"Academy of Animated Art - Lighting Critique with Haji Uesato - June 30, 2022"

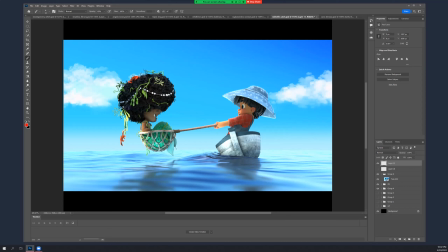I have two area lights at the front and the back to shoot light up the top, but those values are way too high. Yeah, I mean, I think it's fine to have them there. Maybe you need some more fall off on them or something.
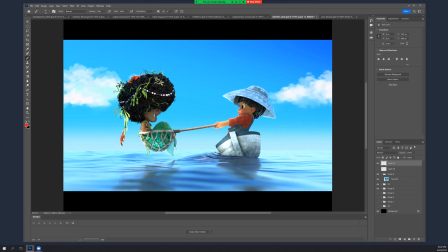Because it, again, like this area in front feels as bright as it is deeper into the hat. And, ideally,
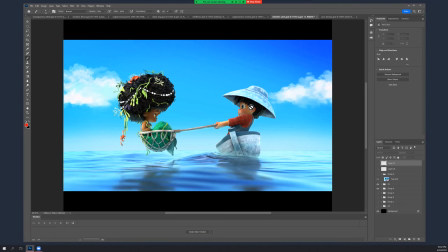it feels a little bit more like that, where it still feels dark up high, but towards the lip of it, it's picking up bounce light and not as strong as what's coming in on top.
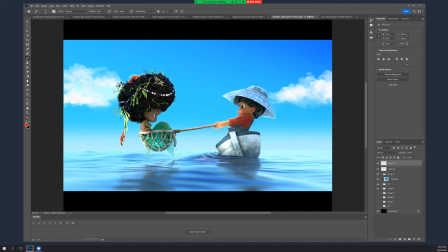Yeah, it's funny. Like this one was so bright that it gave you nice contrast.
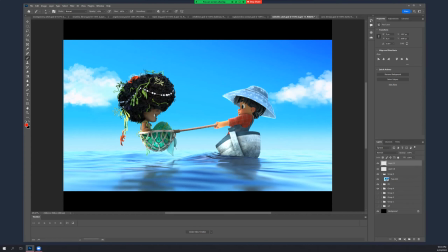Yeah, but I mean, I think if the front of that, happens, it'll be okay. I mean, I like the specks that are happening on his hair. He's a little bit flat, but he's still, he's got some shape to him.
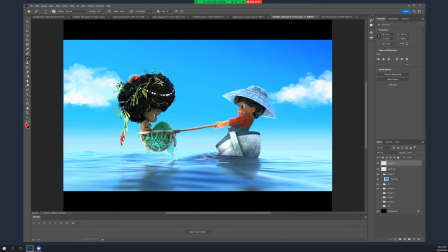Maybe, I mean, does his skin pick up much specularity? Maybe that's what it needs a little bit. I wish I could paint. Don't know why this happens.
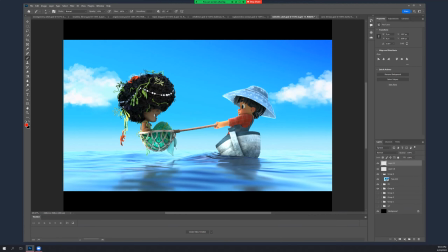I'm not really sure. Anyway, so yeah, that like his arms feel a little hot.
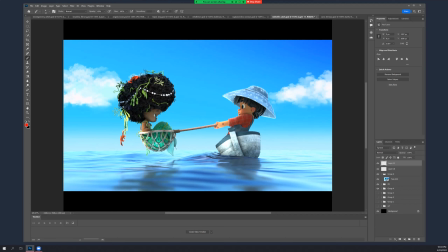And again, like, I don't, what did I do here? Let's see. Yeah, I mean, I think you kind of have to pick a side.
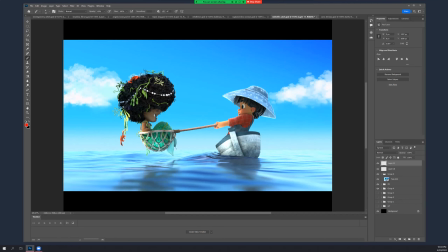Like the key should probably still be brighter than the bounce. I mean, we spent a lot of time talking about how important the bounce off the water is, which it is, but it's also something that, it always
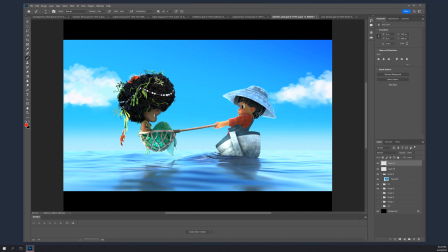feels brighter than what you expect to see down there because we're so like conditioned to have the underside of something feel dark. So that's what makes it feel bright. But if it's actually as bright as what's coming in on top, then it feels wrong.
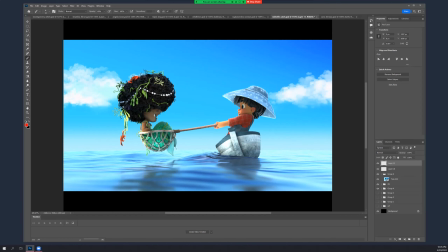So, and again, if you can manage to get a color difference in, like we were talking about in before in Kristina's piece, if you can get,
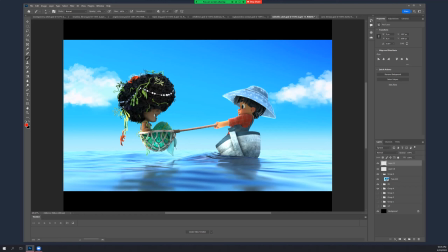color contrast working for you as well as value contrast, that helps. So in this case, the underside of the arm is darker, except, where you've got this sort of turquoise kick up there, like the bottom of the boats did.
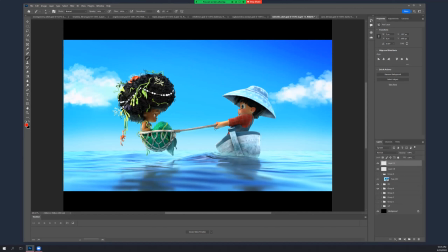That's kind of phony. Like it might not happen really on his arm. It would happen on a blue boat, but anyway, so, you've got warm light on his arm and a white speck. And then underneath kind of a bounce fill with something,
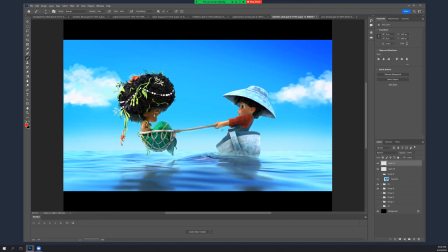greener, turquoisey or bluer that feels different than what's on top, ideally. Okay, so I love what's going on in her face.
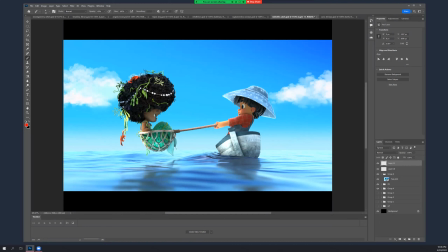That makes a huge difference, I mean, compared to where you were with that. Yeah. So, like we were talking last time, it's kind of okay that the base of her is lit like this.
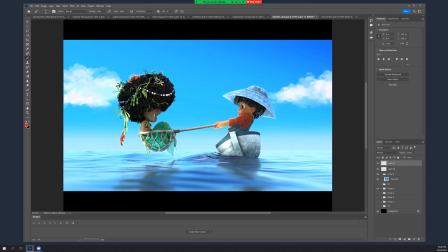Once you get that bounce in there, though, that really makes it like it feels like, she's in the water. Like, and if this were animated and you had a little bit of noise running through that, a little bit of caustic running through that, so it's sort of fluttered a little bit, that would really sell it,
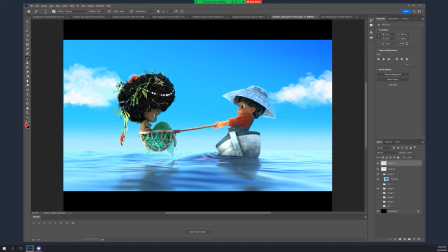But as a still, you're not gonna feel it. I don't know if it's possible to get a little bit more of the same feeling up underneath her brow. If it's not, I mean, I understand that it's easy to paint this stuff.
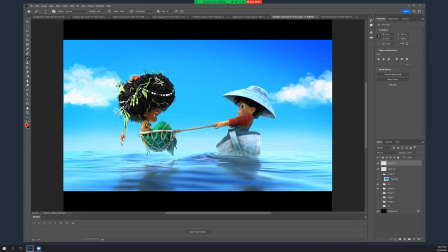doesn't necessarily work in real life in CG. But I mean, overall, this is working great. Same thing, with the net.
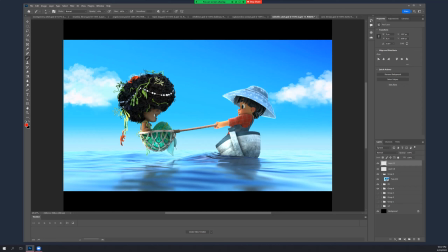That really, and the specularity on her tail, I mean, that's great. That really feels like light is bouncing out off the water and affecting that. Yeah, it's nice that, you have a little bit more variation in the seaweed and stuff. This looks a little hot, but it's okay.
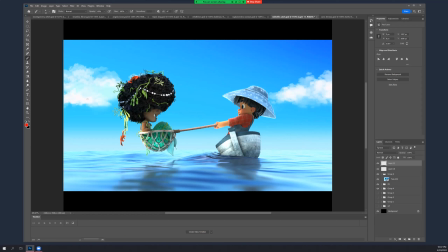And I'm just glad that, these pearls are darker and, this stuff is a little bit darker. It's working a lot better. There's more variation and the parts that are bright feel like they should be bright because they're exposed to the sun.
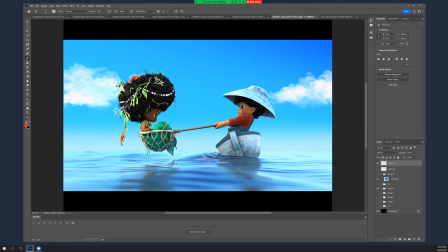So I think that's working great. Yeah, I mean, I think the boat's a little hot, as we said, and that's kind of it. Oops.
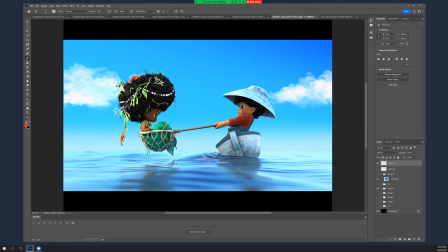Thank you. I Do mean, you it's think that the I was worried that the bounce light off onto her cheek makes her lose some of her color because your well, painter was so much warmer for her skin tone. yeah,
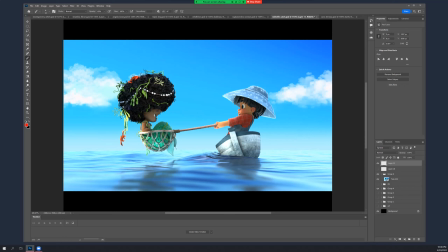but it does feel like there's green light on her, you know, and I still, you know, she's got enough areas that I can feel her darkness or brownness still. Like, yeah, if you can tighten it up a little bit and get some other things
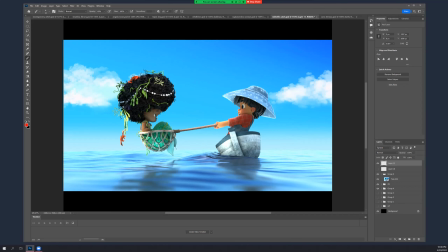going, like in the paint over, great. But I think it works. You know, it does feel like one big light. You know, which the water kind of is, so that's okay. But if it broke up a little bit more and hit you know,
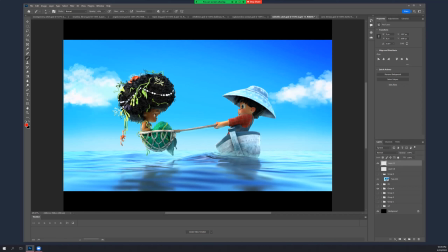more surfaces, more downward facing surfaces, like I got the bottom of her ear and the bottom of her chin and the bottom of her brow and the underside of her nose. Again, that's really easy to paint, much harder to do. So I don't know, like, since this is a still, if you can angle some, you know,
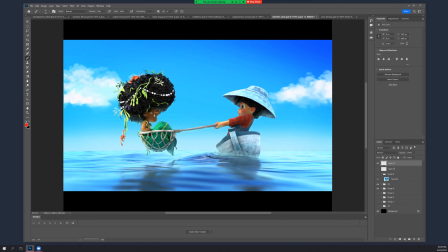some bounce lights, and it doesn't have to be one necessarily, and sort of get them in these areas more to make this work a little bit more, you know, great. But it's pretty phony because, I mean, you know, her chin is over her body,
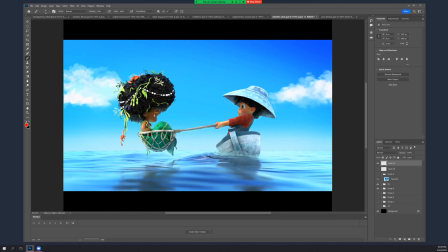so it would have to kind of bounce in from the side. It's like I said, it's easy to paint this stuff. It's when you get into rays and you know, the sort of pseudo physics of CG, it doesn't work that cleanly.
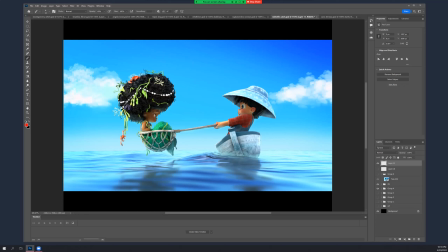So you know, which is a good lesson also in general, like as you move into production roles, like an art director, some color key painter will hand you some beautiful keys that are unachievable. That happens all the time.